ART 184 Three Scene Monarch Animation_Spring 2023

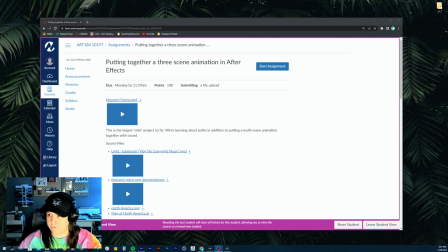Good evening, everyone. How are you guys doing? Let me just...
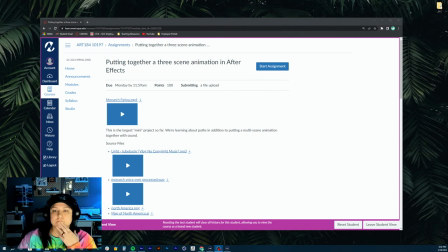All right. So let me just check that my audio is working fine. I believe that it is. Let me.
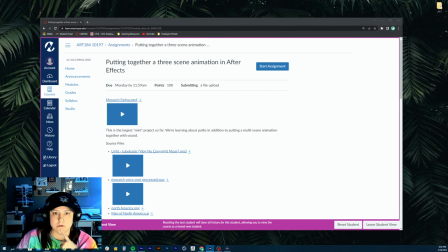All right, guys, if you're in the live stream, just let me know that the audio sounds okay.
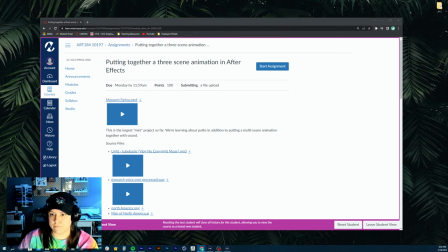Okay, so last week we finished
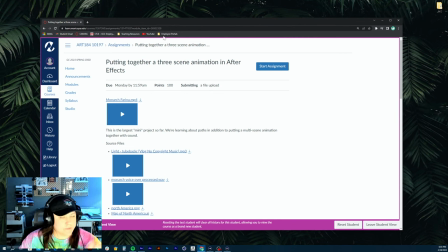on Thursday, we finished the principles of animation through Cinema 4D. I'm going to go through the projects that have been submitted today in class, and then we're going to move on to our next project, which is animating three coherent scenes together inside of After Effects. And we're going to be using voiceover and some audio this time, so it's some exciting stuff. I do, though, want to mention that you guys did awesome on the principles of animation and After Effects. I went through those. Hey, Sarah. Awesome to see you today. I went through those projects over the weekend, and I was very impressed on all of the work that you guys did, and it looked really good. And I went ahead and I put notes in next to, I graded everything, right? So if you didn't turn something in, I just put a zero in. If you turn it in before Friday, you'll get a grade on it, right? But in fact, I'll probably extend that one. If you guys get in by the 10th of March, then I'll give you guys credit for them, right? But overall, really good job. I left some notes in there next to the assignments. If you have trouble seeing like the submission comments or anything, just notify me and I'll manually get those to you. I know I put it in an announcement, but I just wanted to reiterate that to you guys today. And so let's kind of just get into that.
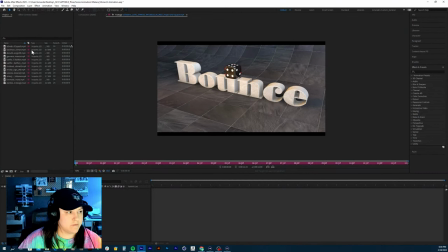I already have the file prepared with everyone who submitted the principles of animation in Cinema 40. And so I'm just going to give you guys some feedback on these right now. So this one is Eric. Let me just play here.
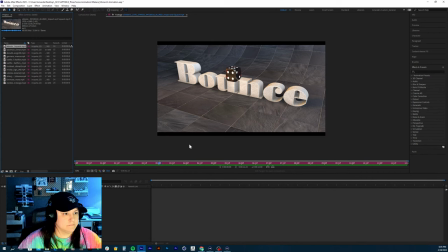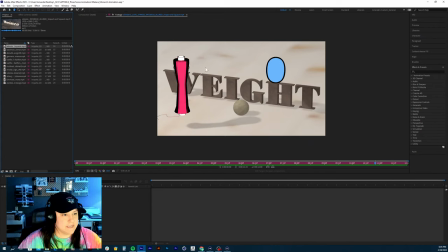Cool texturing on that stuff. Interesting. So this is a, looks like a yarn, like a spool of thread.
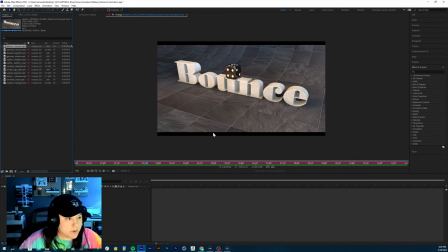That's cool. Okay, so the bounce looks generally good. There's that little part right there, that little section where it's almost the easing. I would work on the easing just slightly because it pops up a little too quick there. So maybe if you have the two keyframes to add that exaggeration, right,
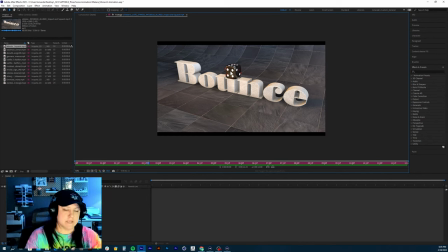spread them out maybe a little bit more on the timeline so it takes a little bit longer to just fling that bounce up. And I'm just talking like a couple frames, if that. And just kind of smooth that motion out, because right now it almost,
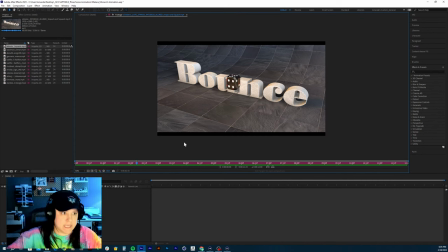you can tell it's not like a hitch in the animation, but it kind of almost reads like that.
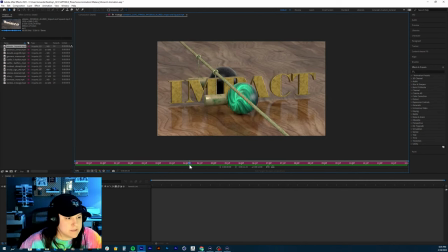There is also just, and this happens sometimes, there is a blank frame,
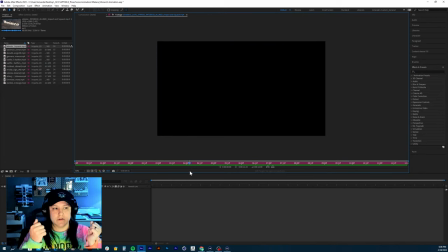just meaning that your compositions just weren't quite lined up. They're off by just one frame. So just go in there and line them up again. Let's go to your impact scene.
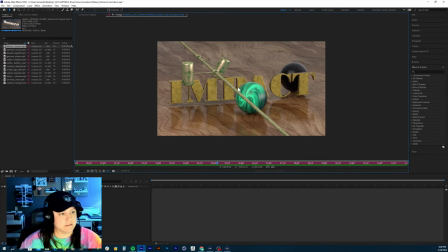First of all, the textures in this look really nice. Very luxurious looking textures.
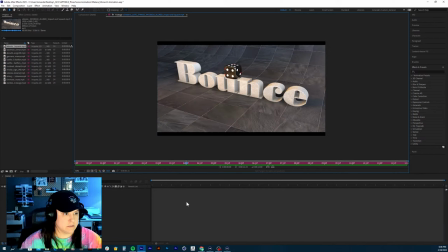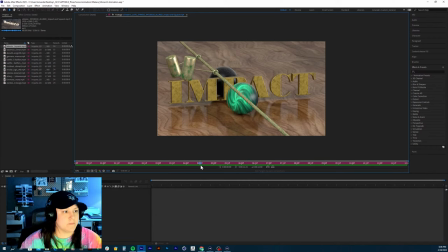Those look good. This, so you flip the balls around. So the back one is the light one. I would almost have that one moving a little faster, to be honest. Like the back, the light ball, that it gets like nailed and goes flying a little bit faster.
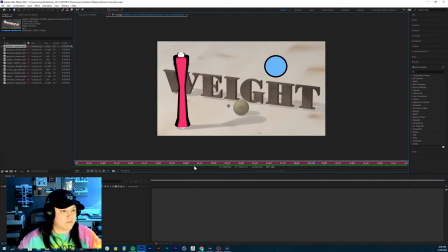If you can just extend the keyframes, I would do that. Pull them out. The weight, let me, it's
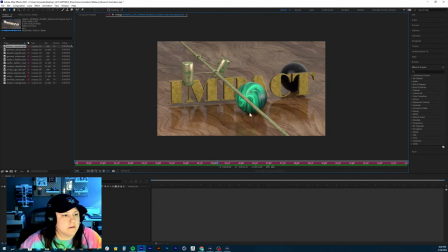It's a really good bounce off that heavy ball. Yeah, I like it.
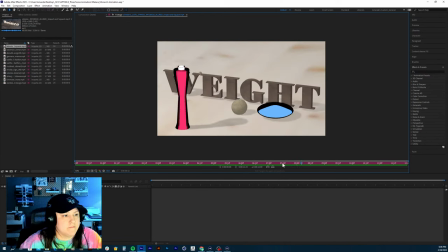And then final one is weight. Okay, so the ping pong ball starts here and just bounces off.
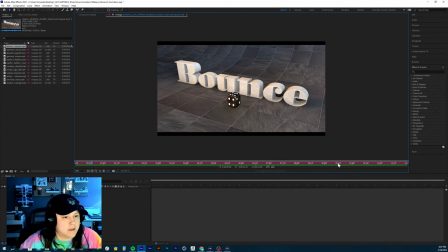Nice.
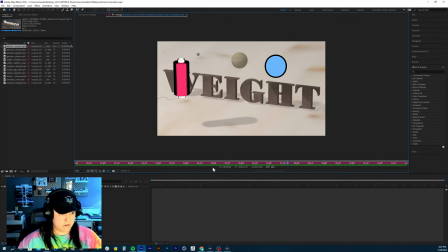So if you guys, just so you know, inside of, I think there's like an in and out point here inside of After Effects.
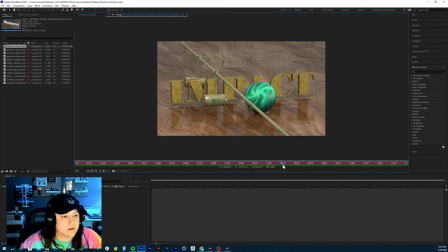Let me see. Set an out point. So in and out points are, and there's a blank frame there as well.
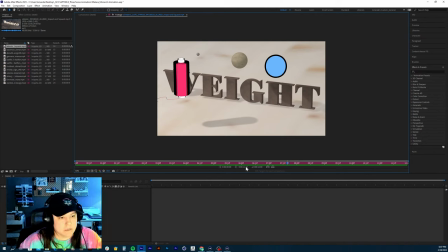So you just got to line those up. Let me see if this will work. In and out points essentially are the points on the timeline that you want to play in between. So if you don't want to play the entire video, you just set an in point or an out point,
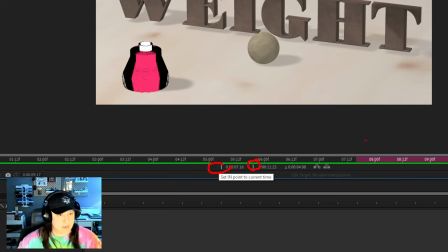and those are these little sections, these little things right here, these little brackets. So you'll just drag your timeline to where you want to set that, and you'll click on there.
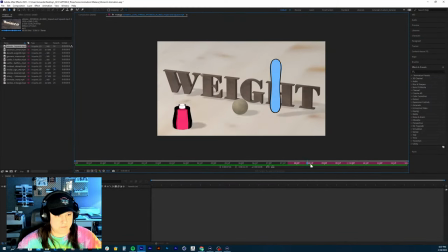So like if I only wanted to play from here to like here, I would set the out point. And it would only play this section, right? But if I want to, if I'm like, oh, no, that's too short, I want the rest of it, you'll just move the playhead down and you'll hit that again and it just kind of fills it back.
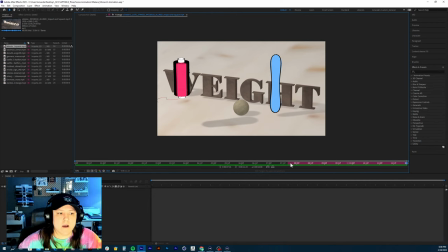But that's just for mostly for like video playback and stuff. I want to see if it repeats. This is neat, Eric. The only thing is it's slightly confusing having...
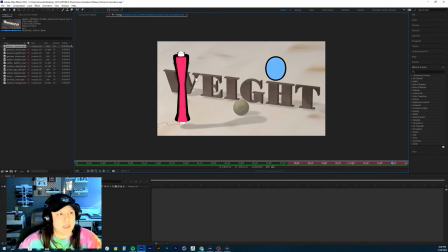Well, not confusing. Nothing on this is confusing, but visually needs to be slightly organized. I would almost put this spool of thread, because it's so vibrant and so long,
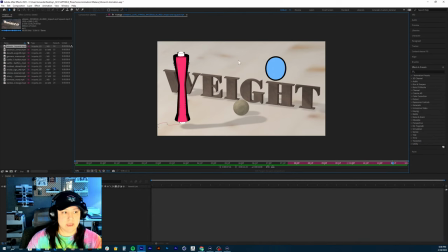I would put it behind the text, because you didn't animate the X or the Z properties on that. So if you just want to push it right behind the text, that would make it easier to see the light ball, because I almost missed that entirely in the first couple views.
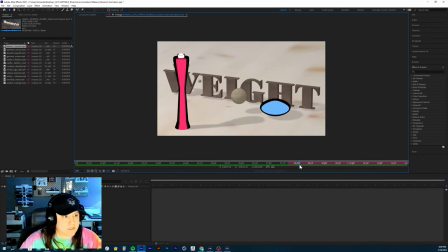And it's a little bit hard for me to just watch the animation of like the ping pong ball. I would slow that down slightly. I know it's supposed to be a fast bounce, but it kind of jerks in that section.
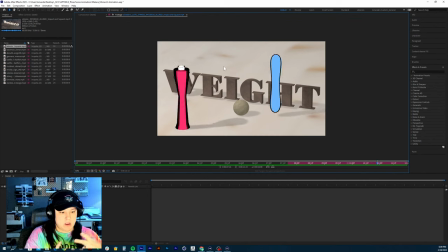So I would either check your curves, or I would slow just the entirety of it down. So add some more space in there. Other than that, this ball looks pretty good.
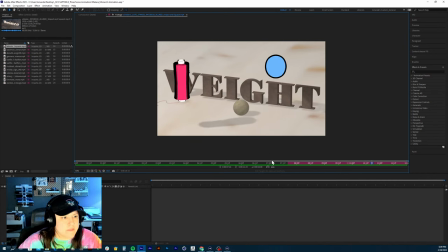Maybe mess around with the easing on the curves there. And then the heavy ball doesn't look bad. Let me play that again. Yeah, nice. You could even have it continue to roll slowly after that, right?
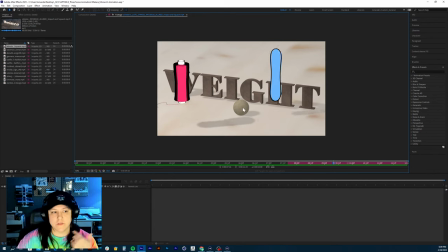So the rolling doesn't come to a stop really quick. Like have the rolling just kind of continue, and then you could change that position forward.